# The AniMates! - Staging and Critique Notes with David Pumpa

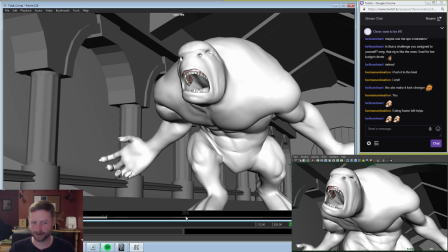(62:39)
And I was kind of turned off by this idea before, but the other convenient thing about this is on the next shot.
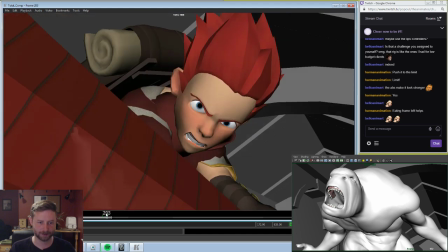(62:47)
Oops, that's not it.
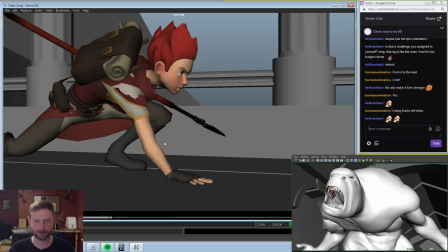(62:51)
On the next shot, like this one here, he's already on the left side. So the fact that Tiny's focus is on the left side doesn't really break up the viewer's attention too much, which is nice.
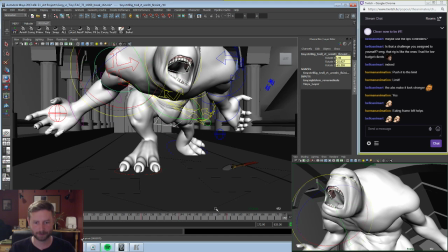(63:03)
But I'm still not feeling it. Every little tweak makes it a little bit better, but I'm still not quite there.
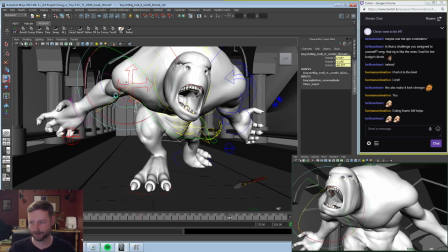(63:14)
No. Do something like that. Yeah. I didn't like the idea that the arm was forming like this perfect up and down line. Gotta give it depth. If you're gonna have a depth composition, then you're gonna have to have depth posing too.
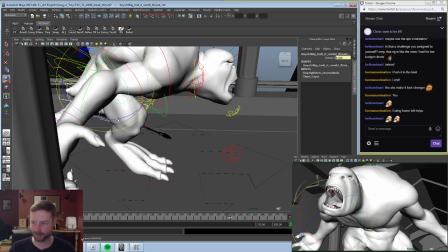(63:31)
Otherwise, it flattens everything out and defeats the whole purpose.
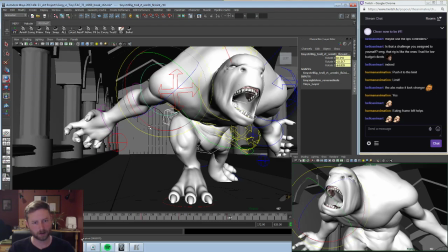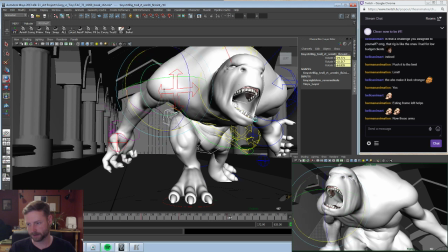(63:43)
Where are you going? Where do you want this hand? Huh? Huh? I scratch your butt? Put it back here? Huh? Hmm.
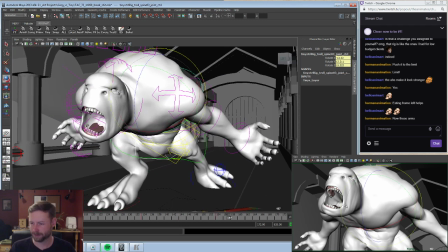(64:00)
Now, there's a weird balance issue here. Like, if something about these shoulders, the fact that they're straight across, that these arms look so balanced,
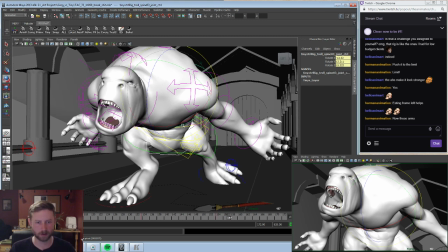(64:09)
they almost have like the same weight to them, and it looks really weird. And I'm wondering if that's something we can fix in the torso?
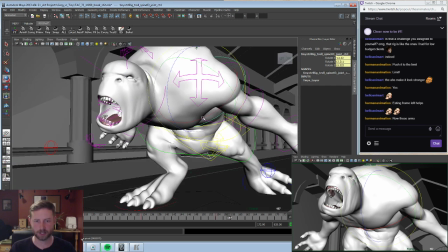(64:16)
Like, just change the orientation?
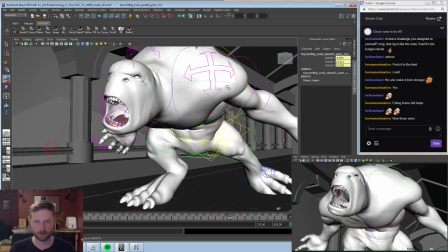(64:22)
It does get him away from that line, which is nice. Seeing a difference now between these two. Like, that shoulder is obviously lower than this one.
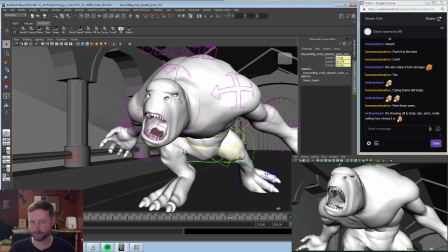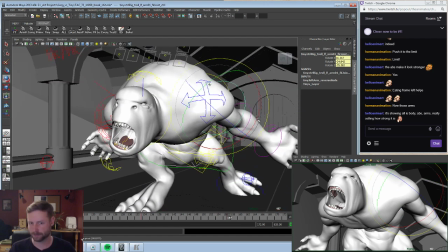(64:44)
These arms will come with me, though. What's up, arms?
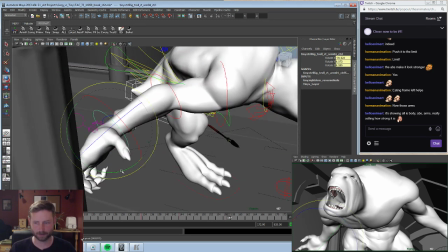(64:57)
Look at this hand. His hand's kind of flattened out.
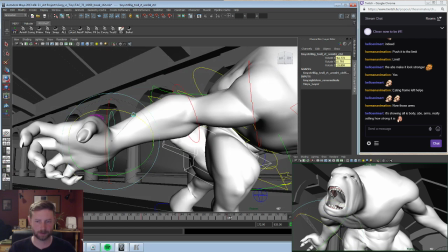(65:04)
Yeah, kind of like that. A bit of that action.
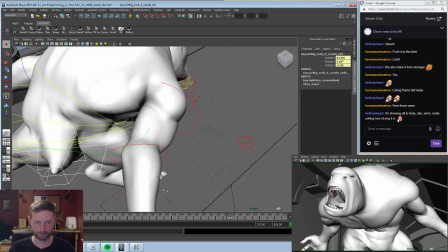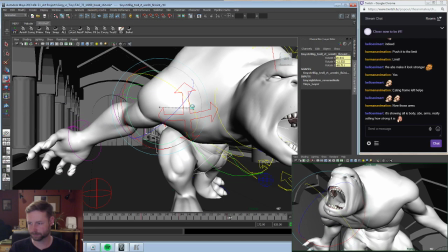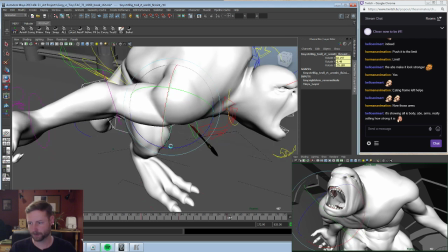(65:26)
Play some things. I'm gonna try to break it.
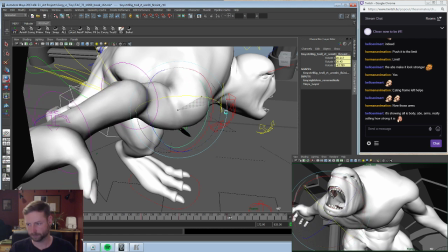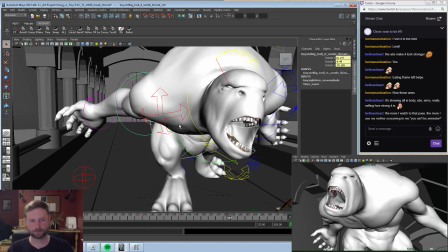(65:36)
Okay. Just out of nowhere, let me try this.
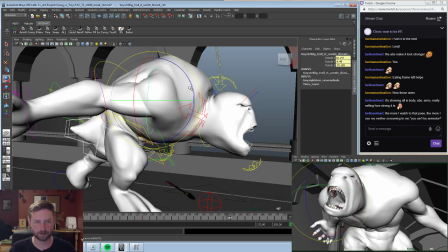(65:43)
I'm not going to key anything. I'm just going to...
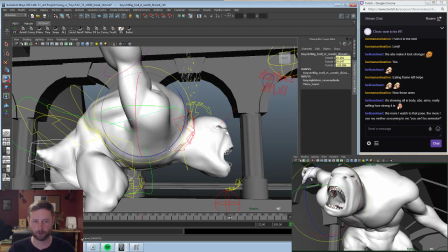(65:52)
Like, what if we went different with it?
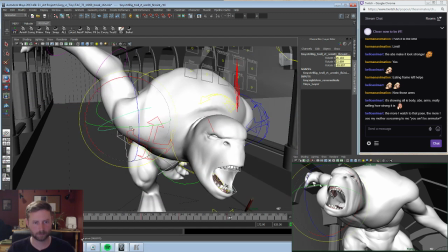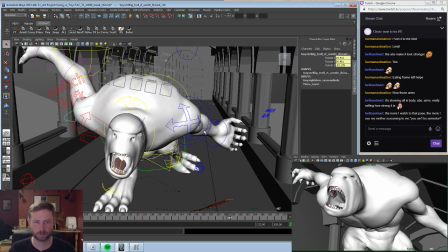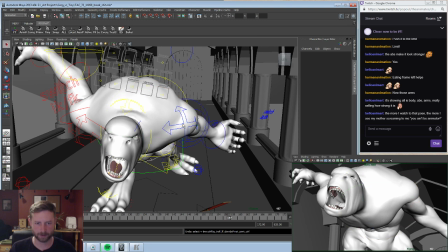(66:04)
Again, not committing to anything here, just trying something new.
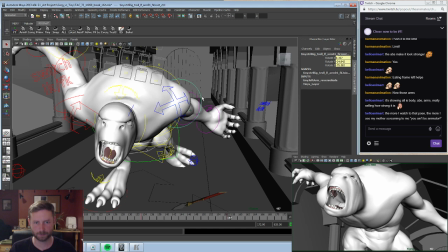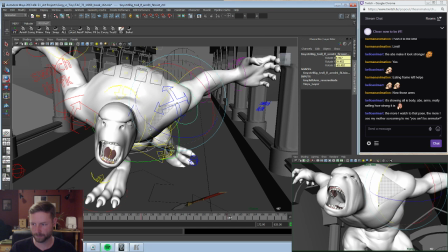Palms back? Yeah, we could do that.
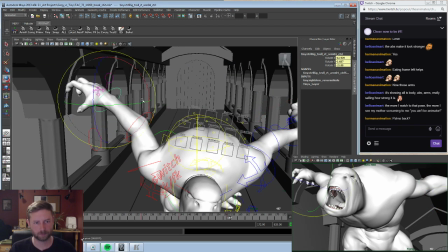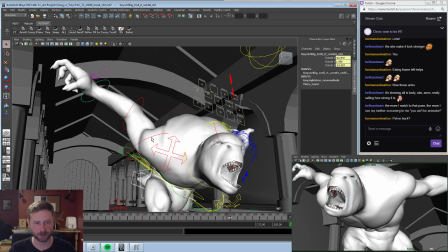(66:28)
It doesn't work too well for this pose specifically, but when we snap it back, we can.
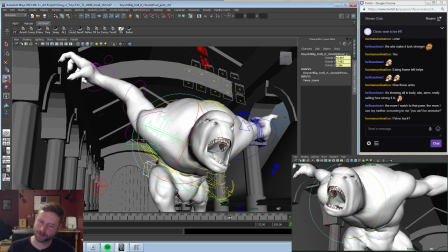(66:38)
It does make it feel a lot more top-heavy.
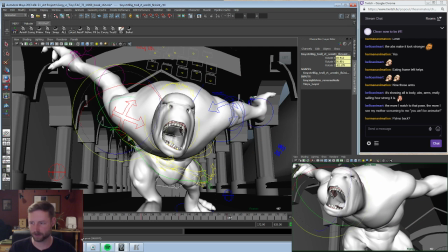(66:44)
If we do this, I feel like since we have the shoulder down on one side, this needs to be lower than the other one.